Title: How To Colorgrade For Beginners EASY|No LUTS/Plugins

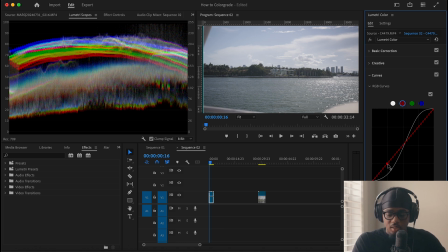So I'm gonna go ahead and add some reds into my shadows, like so. My midtones, I'm gonna pull it down a bit. And up here to my highlights, I'm just gonna pull that right about there. Keep in mind, it's stylistic. This is Miami. So I'm trying to make it popping, vibrant, you know, Miami.
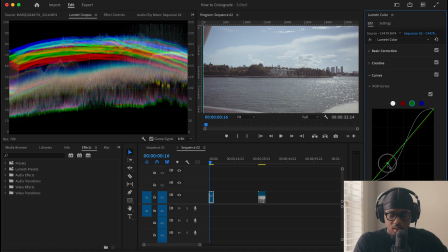So now we have our greens, and what I'm going to do is just add some more greens in our shadows, like so. As you can see, our trees are right here. For our midtones, I'm going to put it up a little bit because I want my water to look a tad bit green, but not too green.
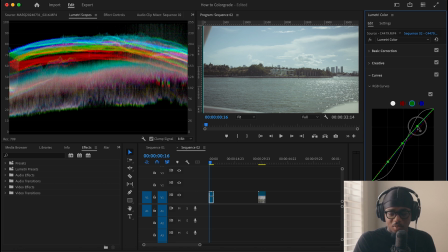And then in our highlights, we're just gonna push that a tad bit down. Now for our blues, I'm gonna add a little less blue in my highlight, like so. Now my mid-tones, as you can see, I'm going to just add a little bit,
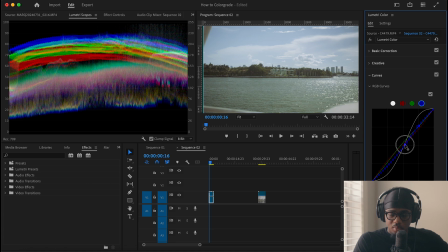take out a little bit less, like so. And in our shadows, I am going to drop that down due to the fact that I want a warmer image.
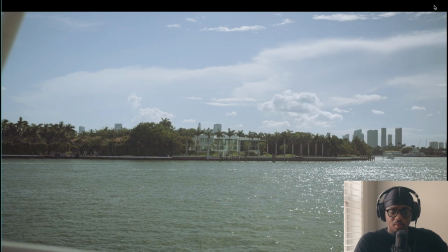So now you can see we have a little bit of color here, but it still needs a little bit of work.
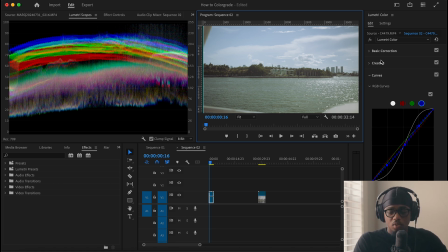I personally like a lot of contrast in my videos. So to do all this different grading, we're gonna go to basic correction.
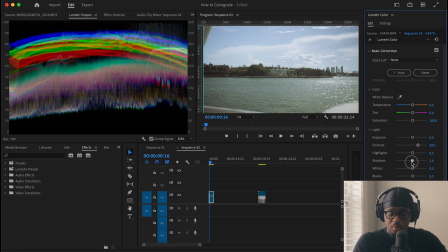Here, I'm gonna up my contrast ever so slightly. I'm gonna pull up my shadows just a little bit to show those trees. Personally, I like my whites down. And then these are your blacks right here. As you can see, I'm going to up it a little bit. Now, I personally, as I said before, don't like my highlights too light.
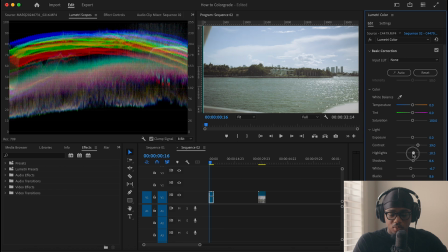So I am just going to drop that down a tad bit.
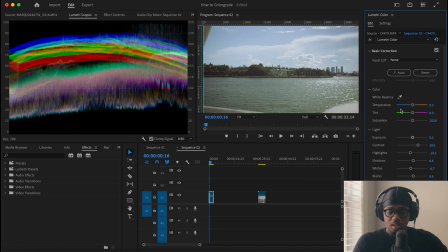And then we have temperature and tint over here. My white balance was pretty right, I think. So I don't need to use this dropper and go ahead and, you know, select the white. So what I'm going to do is simply just select my temperature and I'm going to push it up just a tad. And then for my tint, I'm gonna put it right about here.
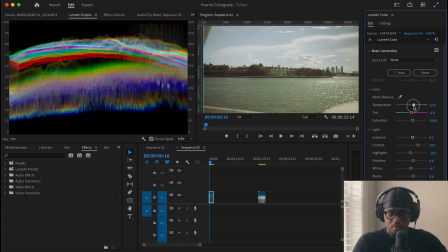So we're just gonna adjust it kind of like so. So now we have this here. And keep in mind, when you're grading, you're always gonna go back and tweak it just a tad bit. So I'm just going to fix that down just a tad bit.
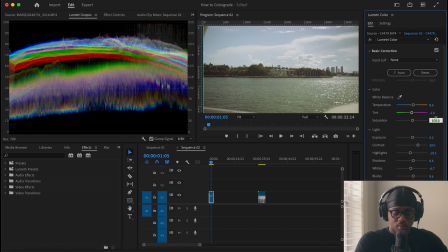And then for my saturation, I'm just gonna put it at like 120-ish.
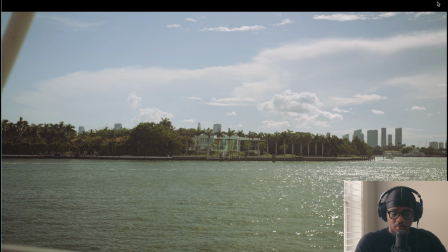And now we have our image here.
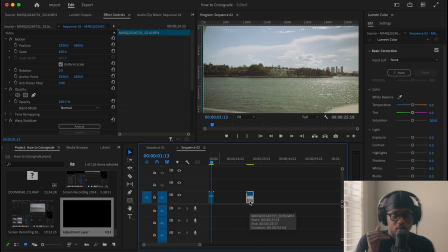So now we have this, and if we want to apply the same similar color to this clip, we can copy our Lumetri color tab right here, and then we can go to this frame and paste it right on top.
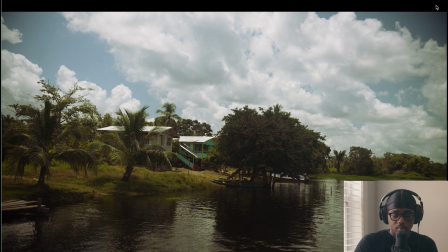So now we have this clip, and as you can see, this clip still looks pretty good, but it's different from our other one.
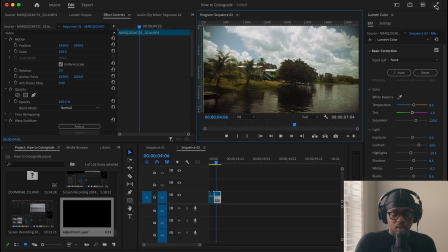I like the colors, but we're just going to color correct it a tad bit. So for instance, let's go back to our curves. Our shadows here, let's go to Lumetri scopes.
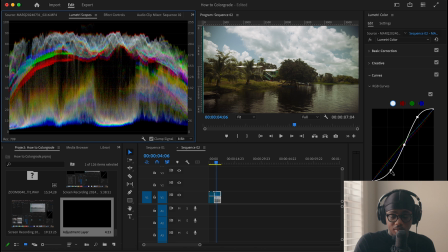You can see that it's almost hitting zero. I personally don't like it that far down. So we're just going to up that a little bit. See, our highlights are a little low.
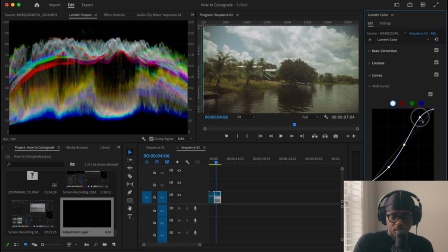So we're gonna up it like so.
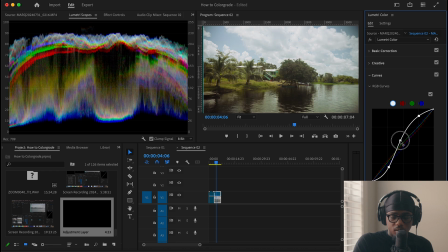And then for our midtones, I want it just like there, just right there.
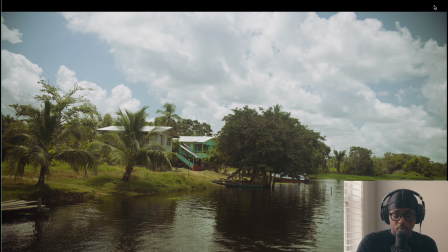And then boom. So boom, that's how you can add the same effect to that. Now, there's loads of free LUTs online, but now we're gonna talk about Sony specific Rec 709 LUTs.
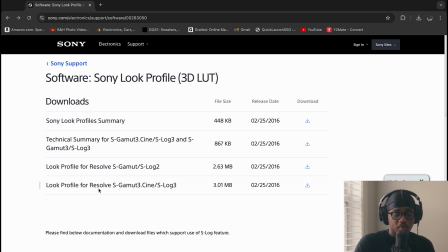So now if you head over to Sony, you can see that we have the look profile for Resolve. You have S-Log 2, you have S-Log 3.
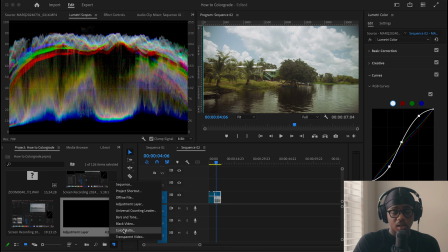I use this one, so we're gonna go ahead and download that one. Now the way I apply color is I go to get an adjustment layer.
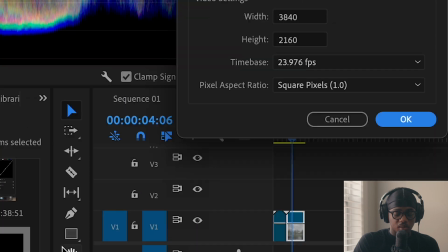You can get that by clicking new item, adjustment layer, then okay, and place it on top.
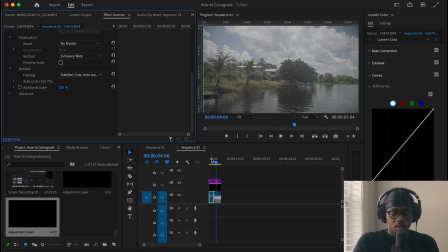So now we're back to our regular log footage.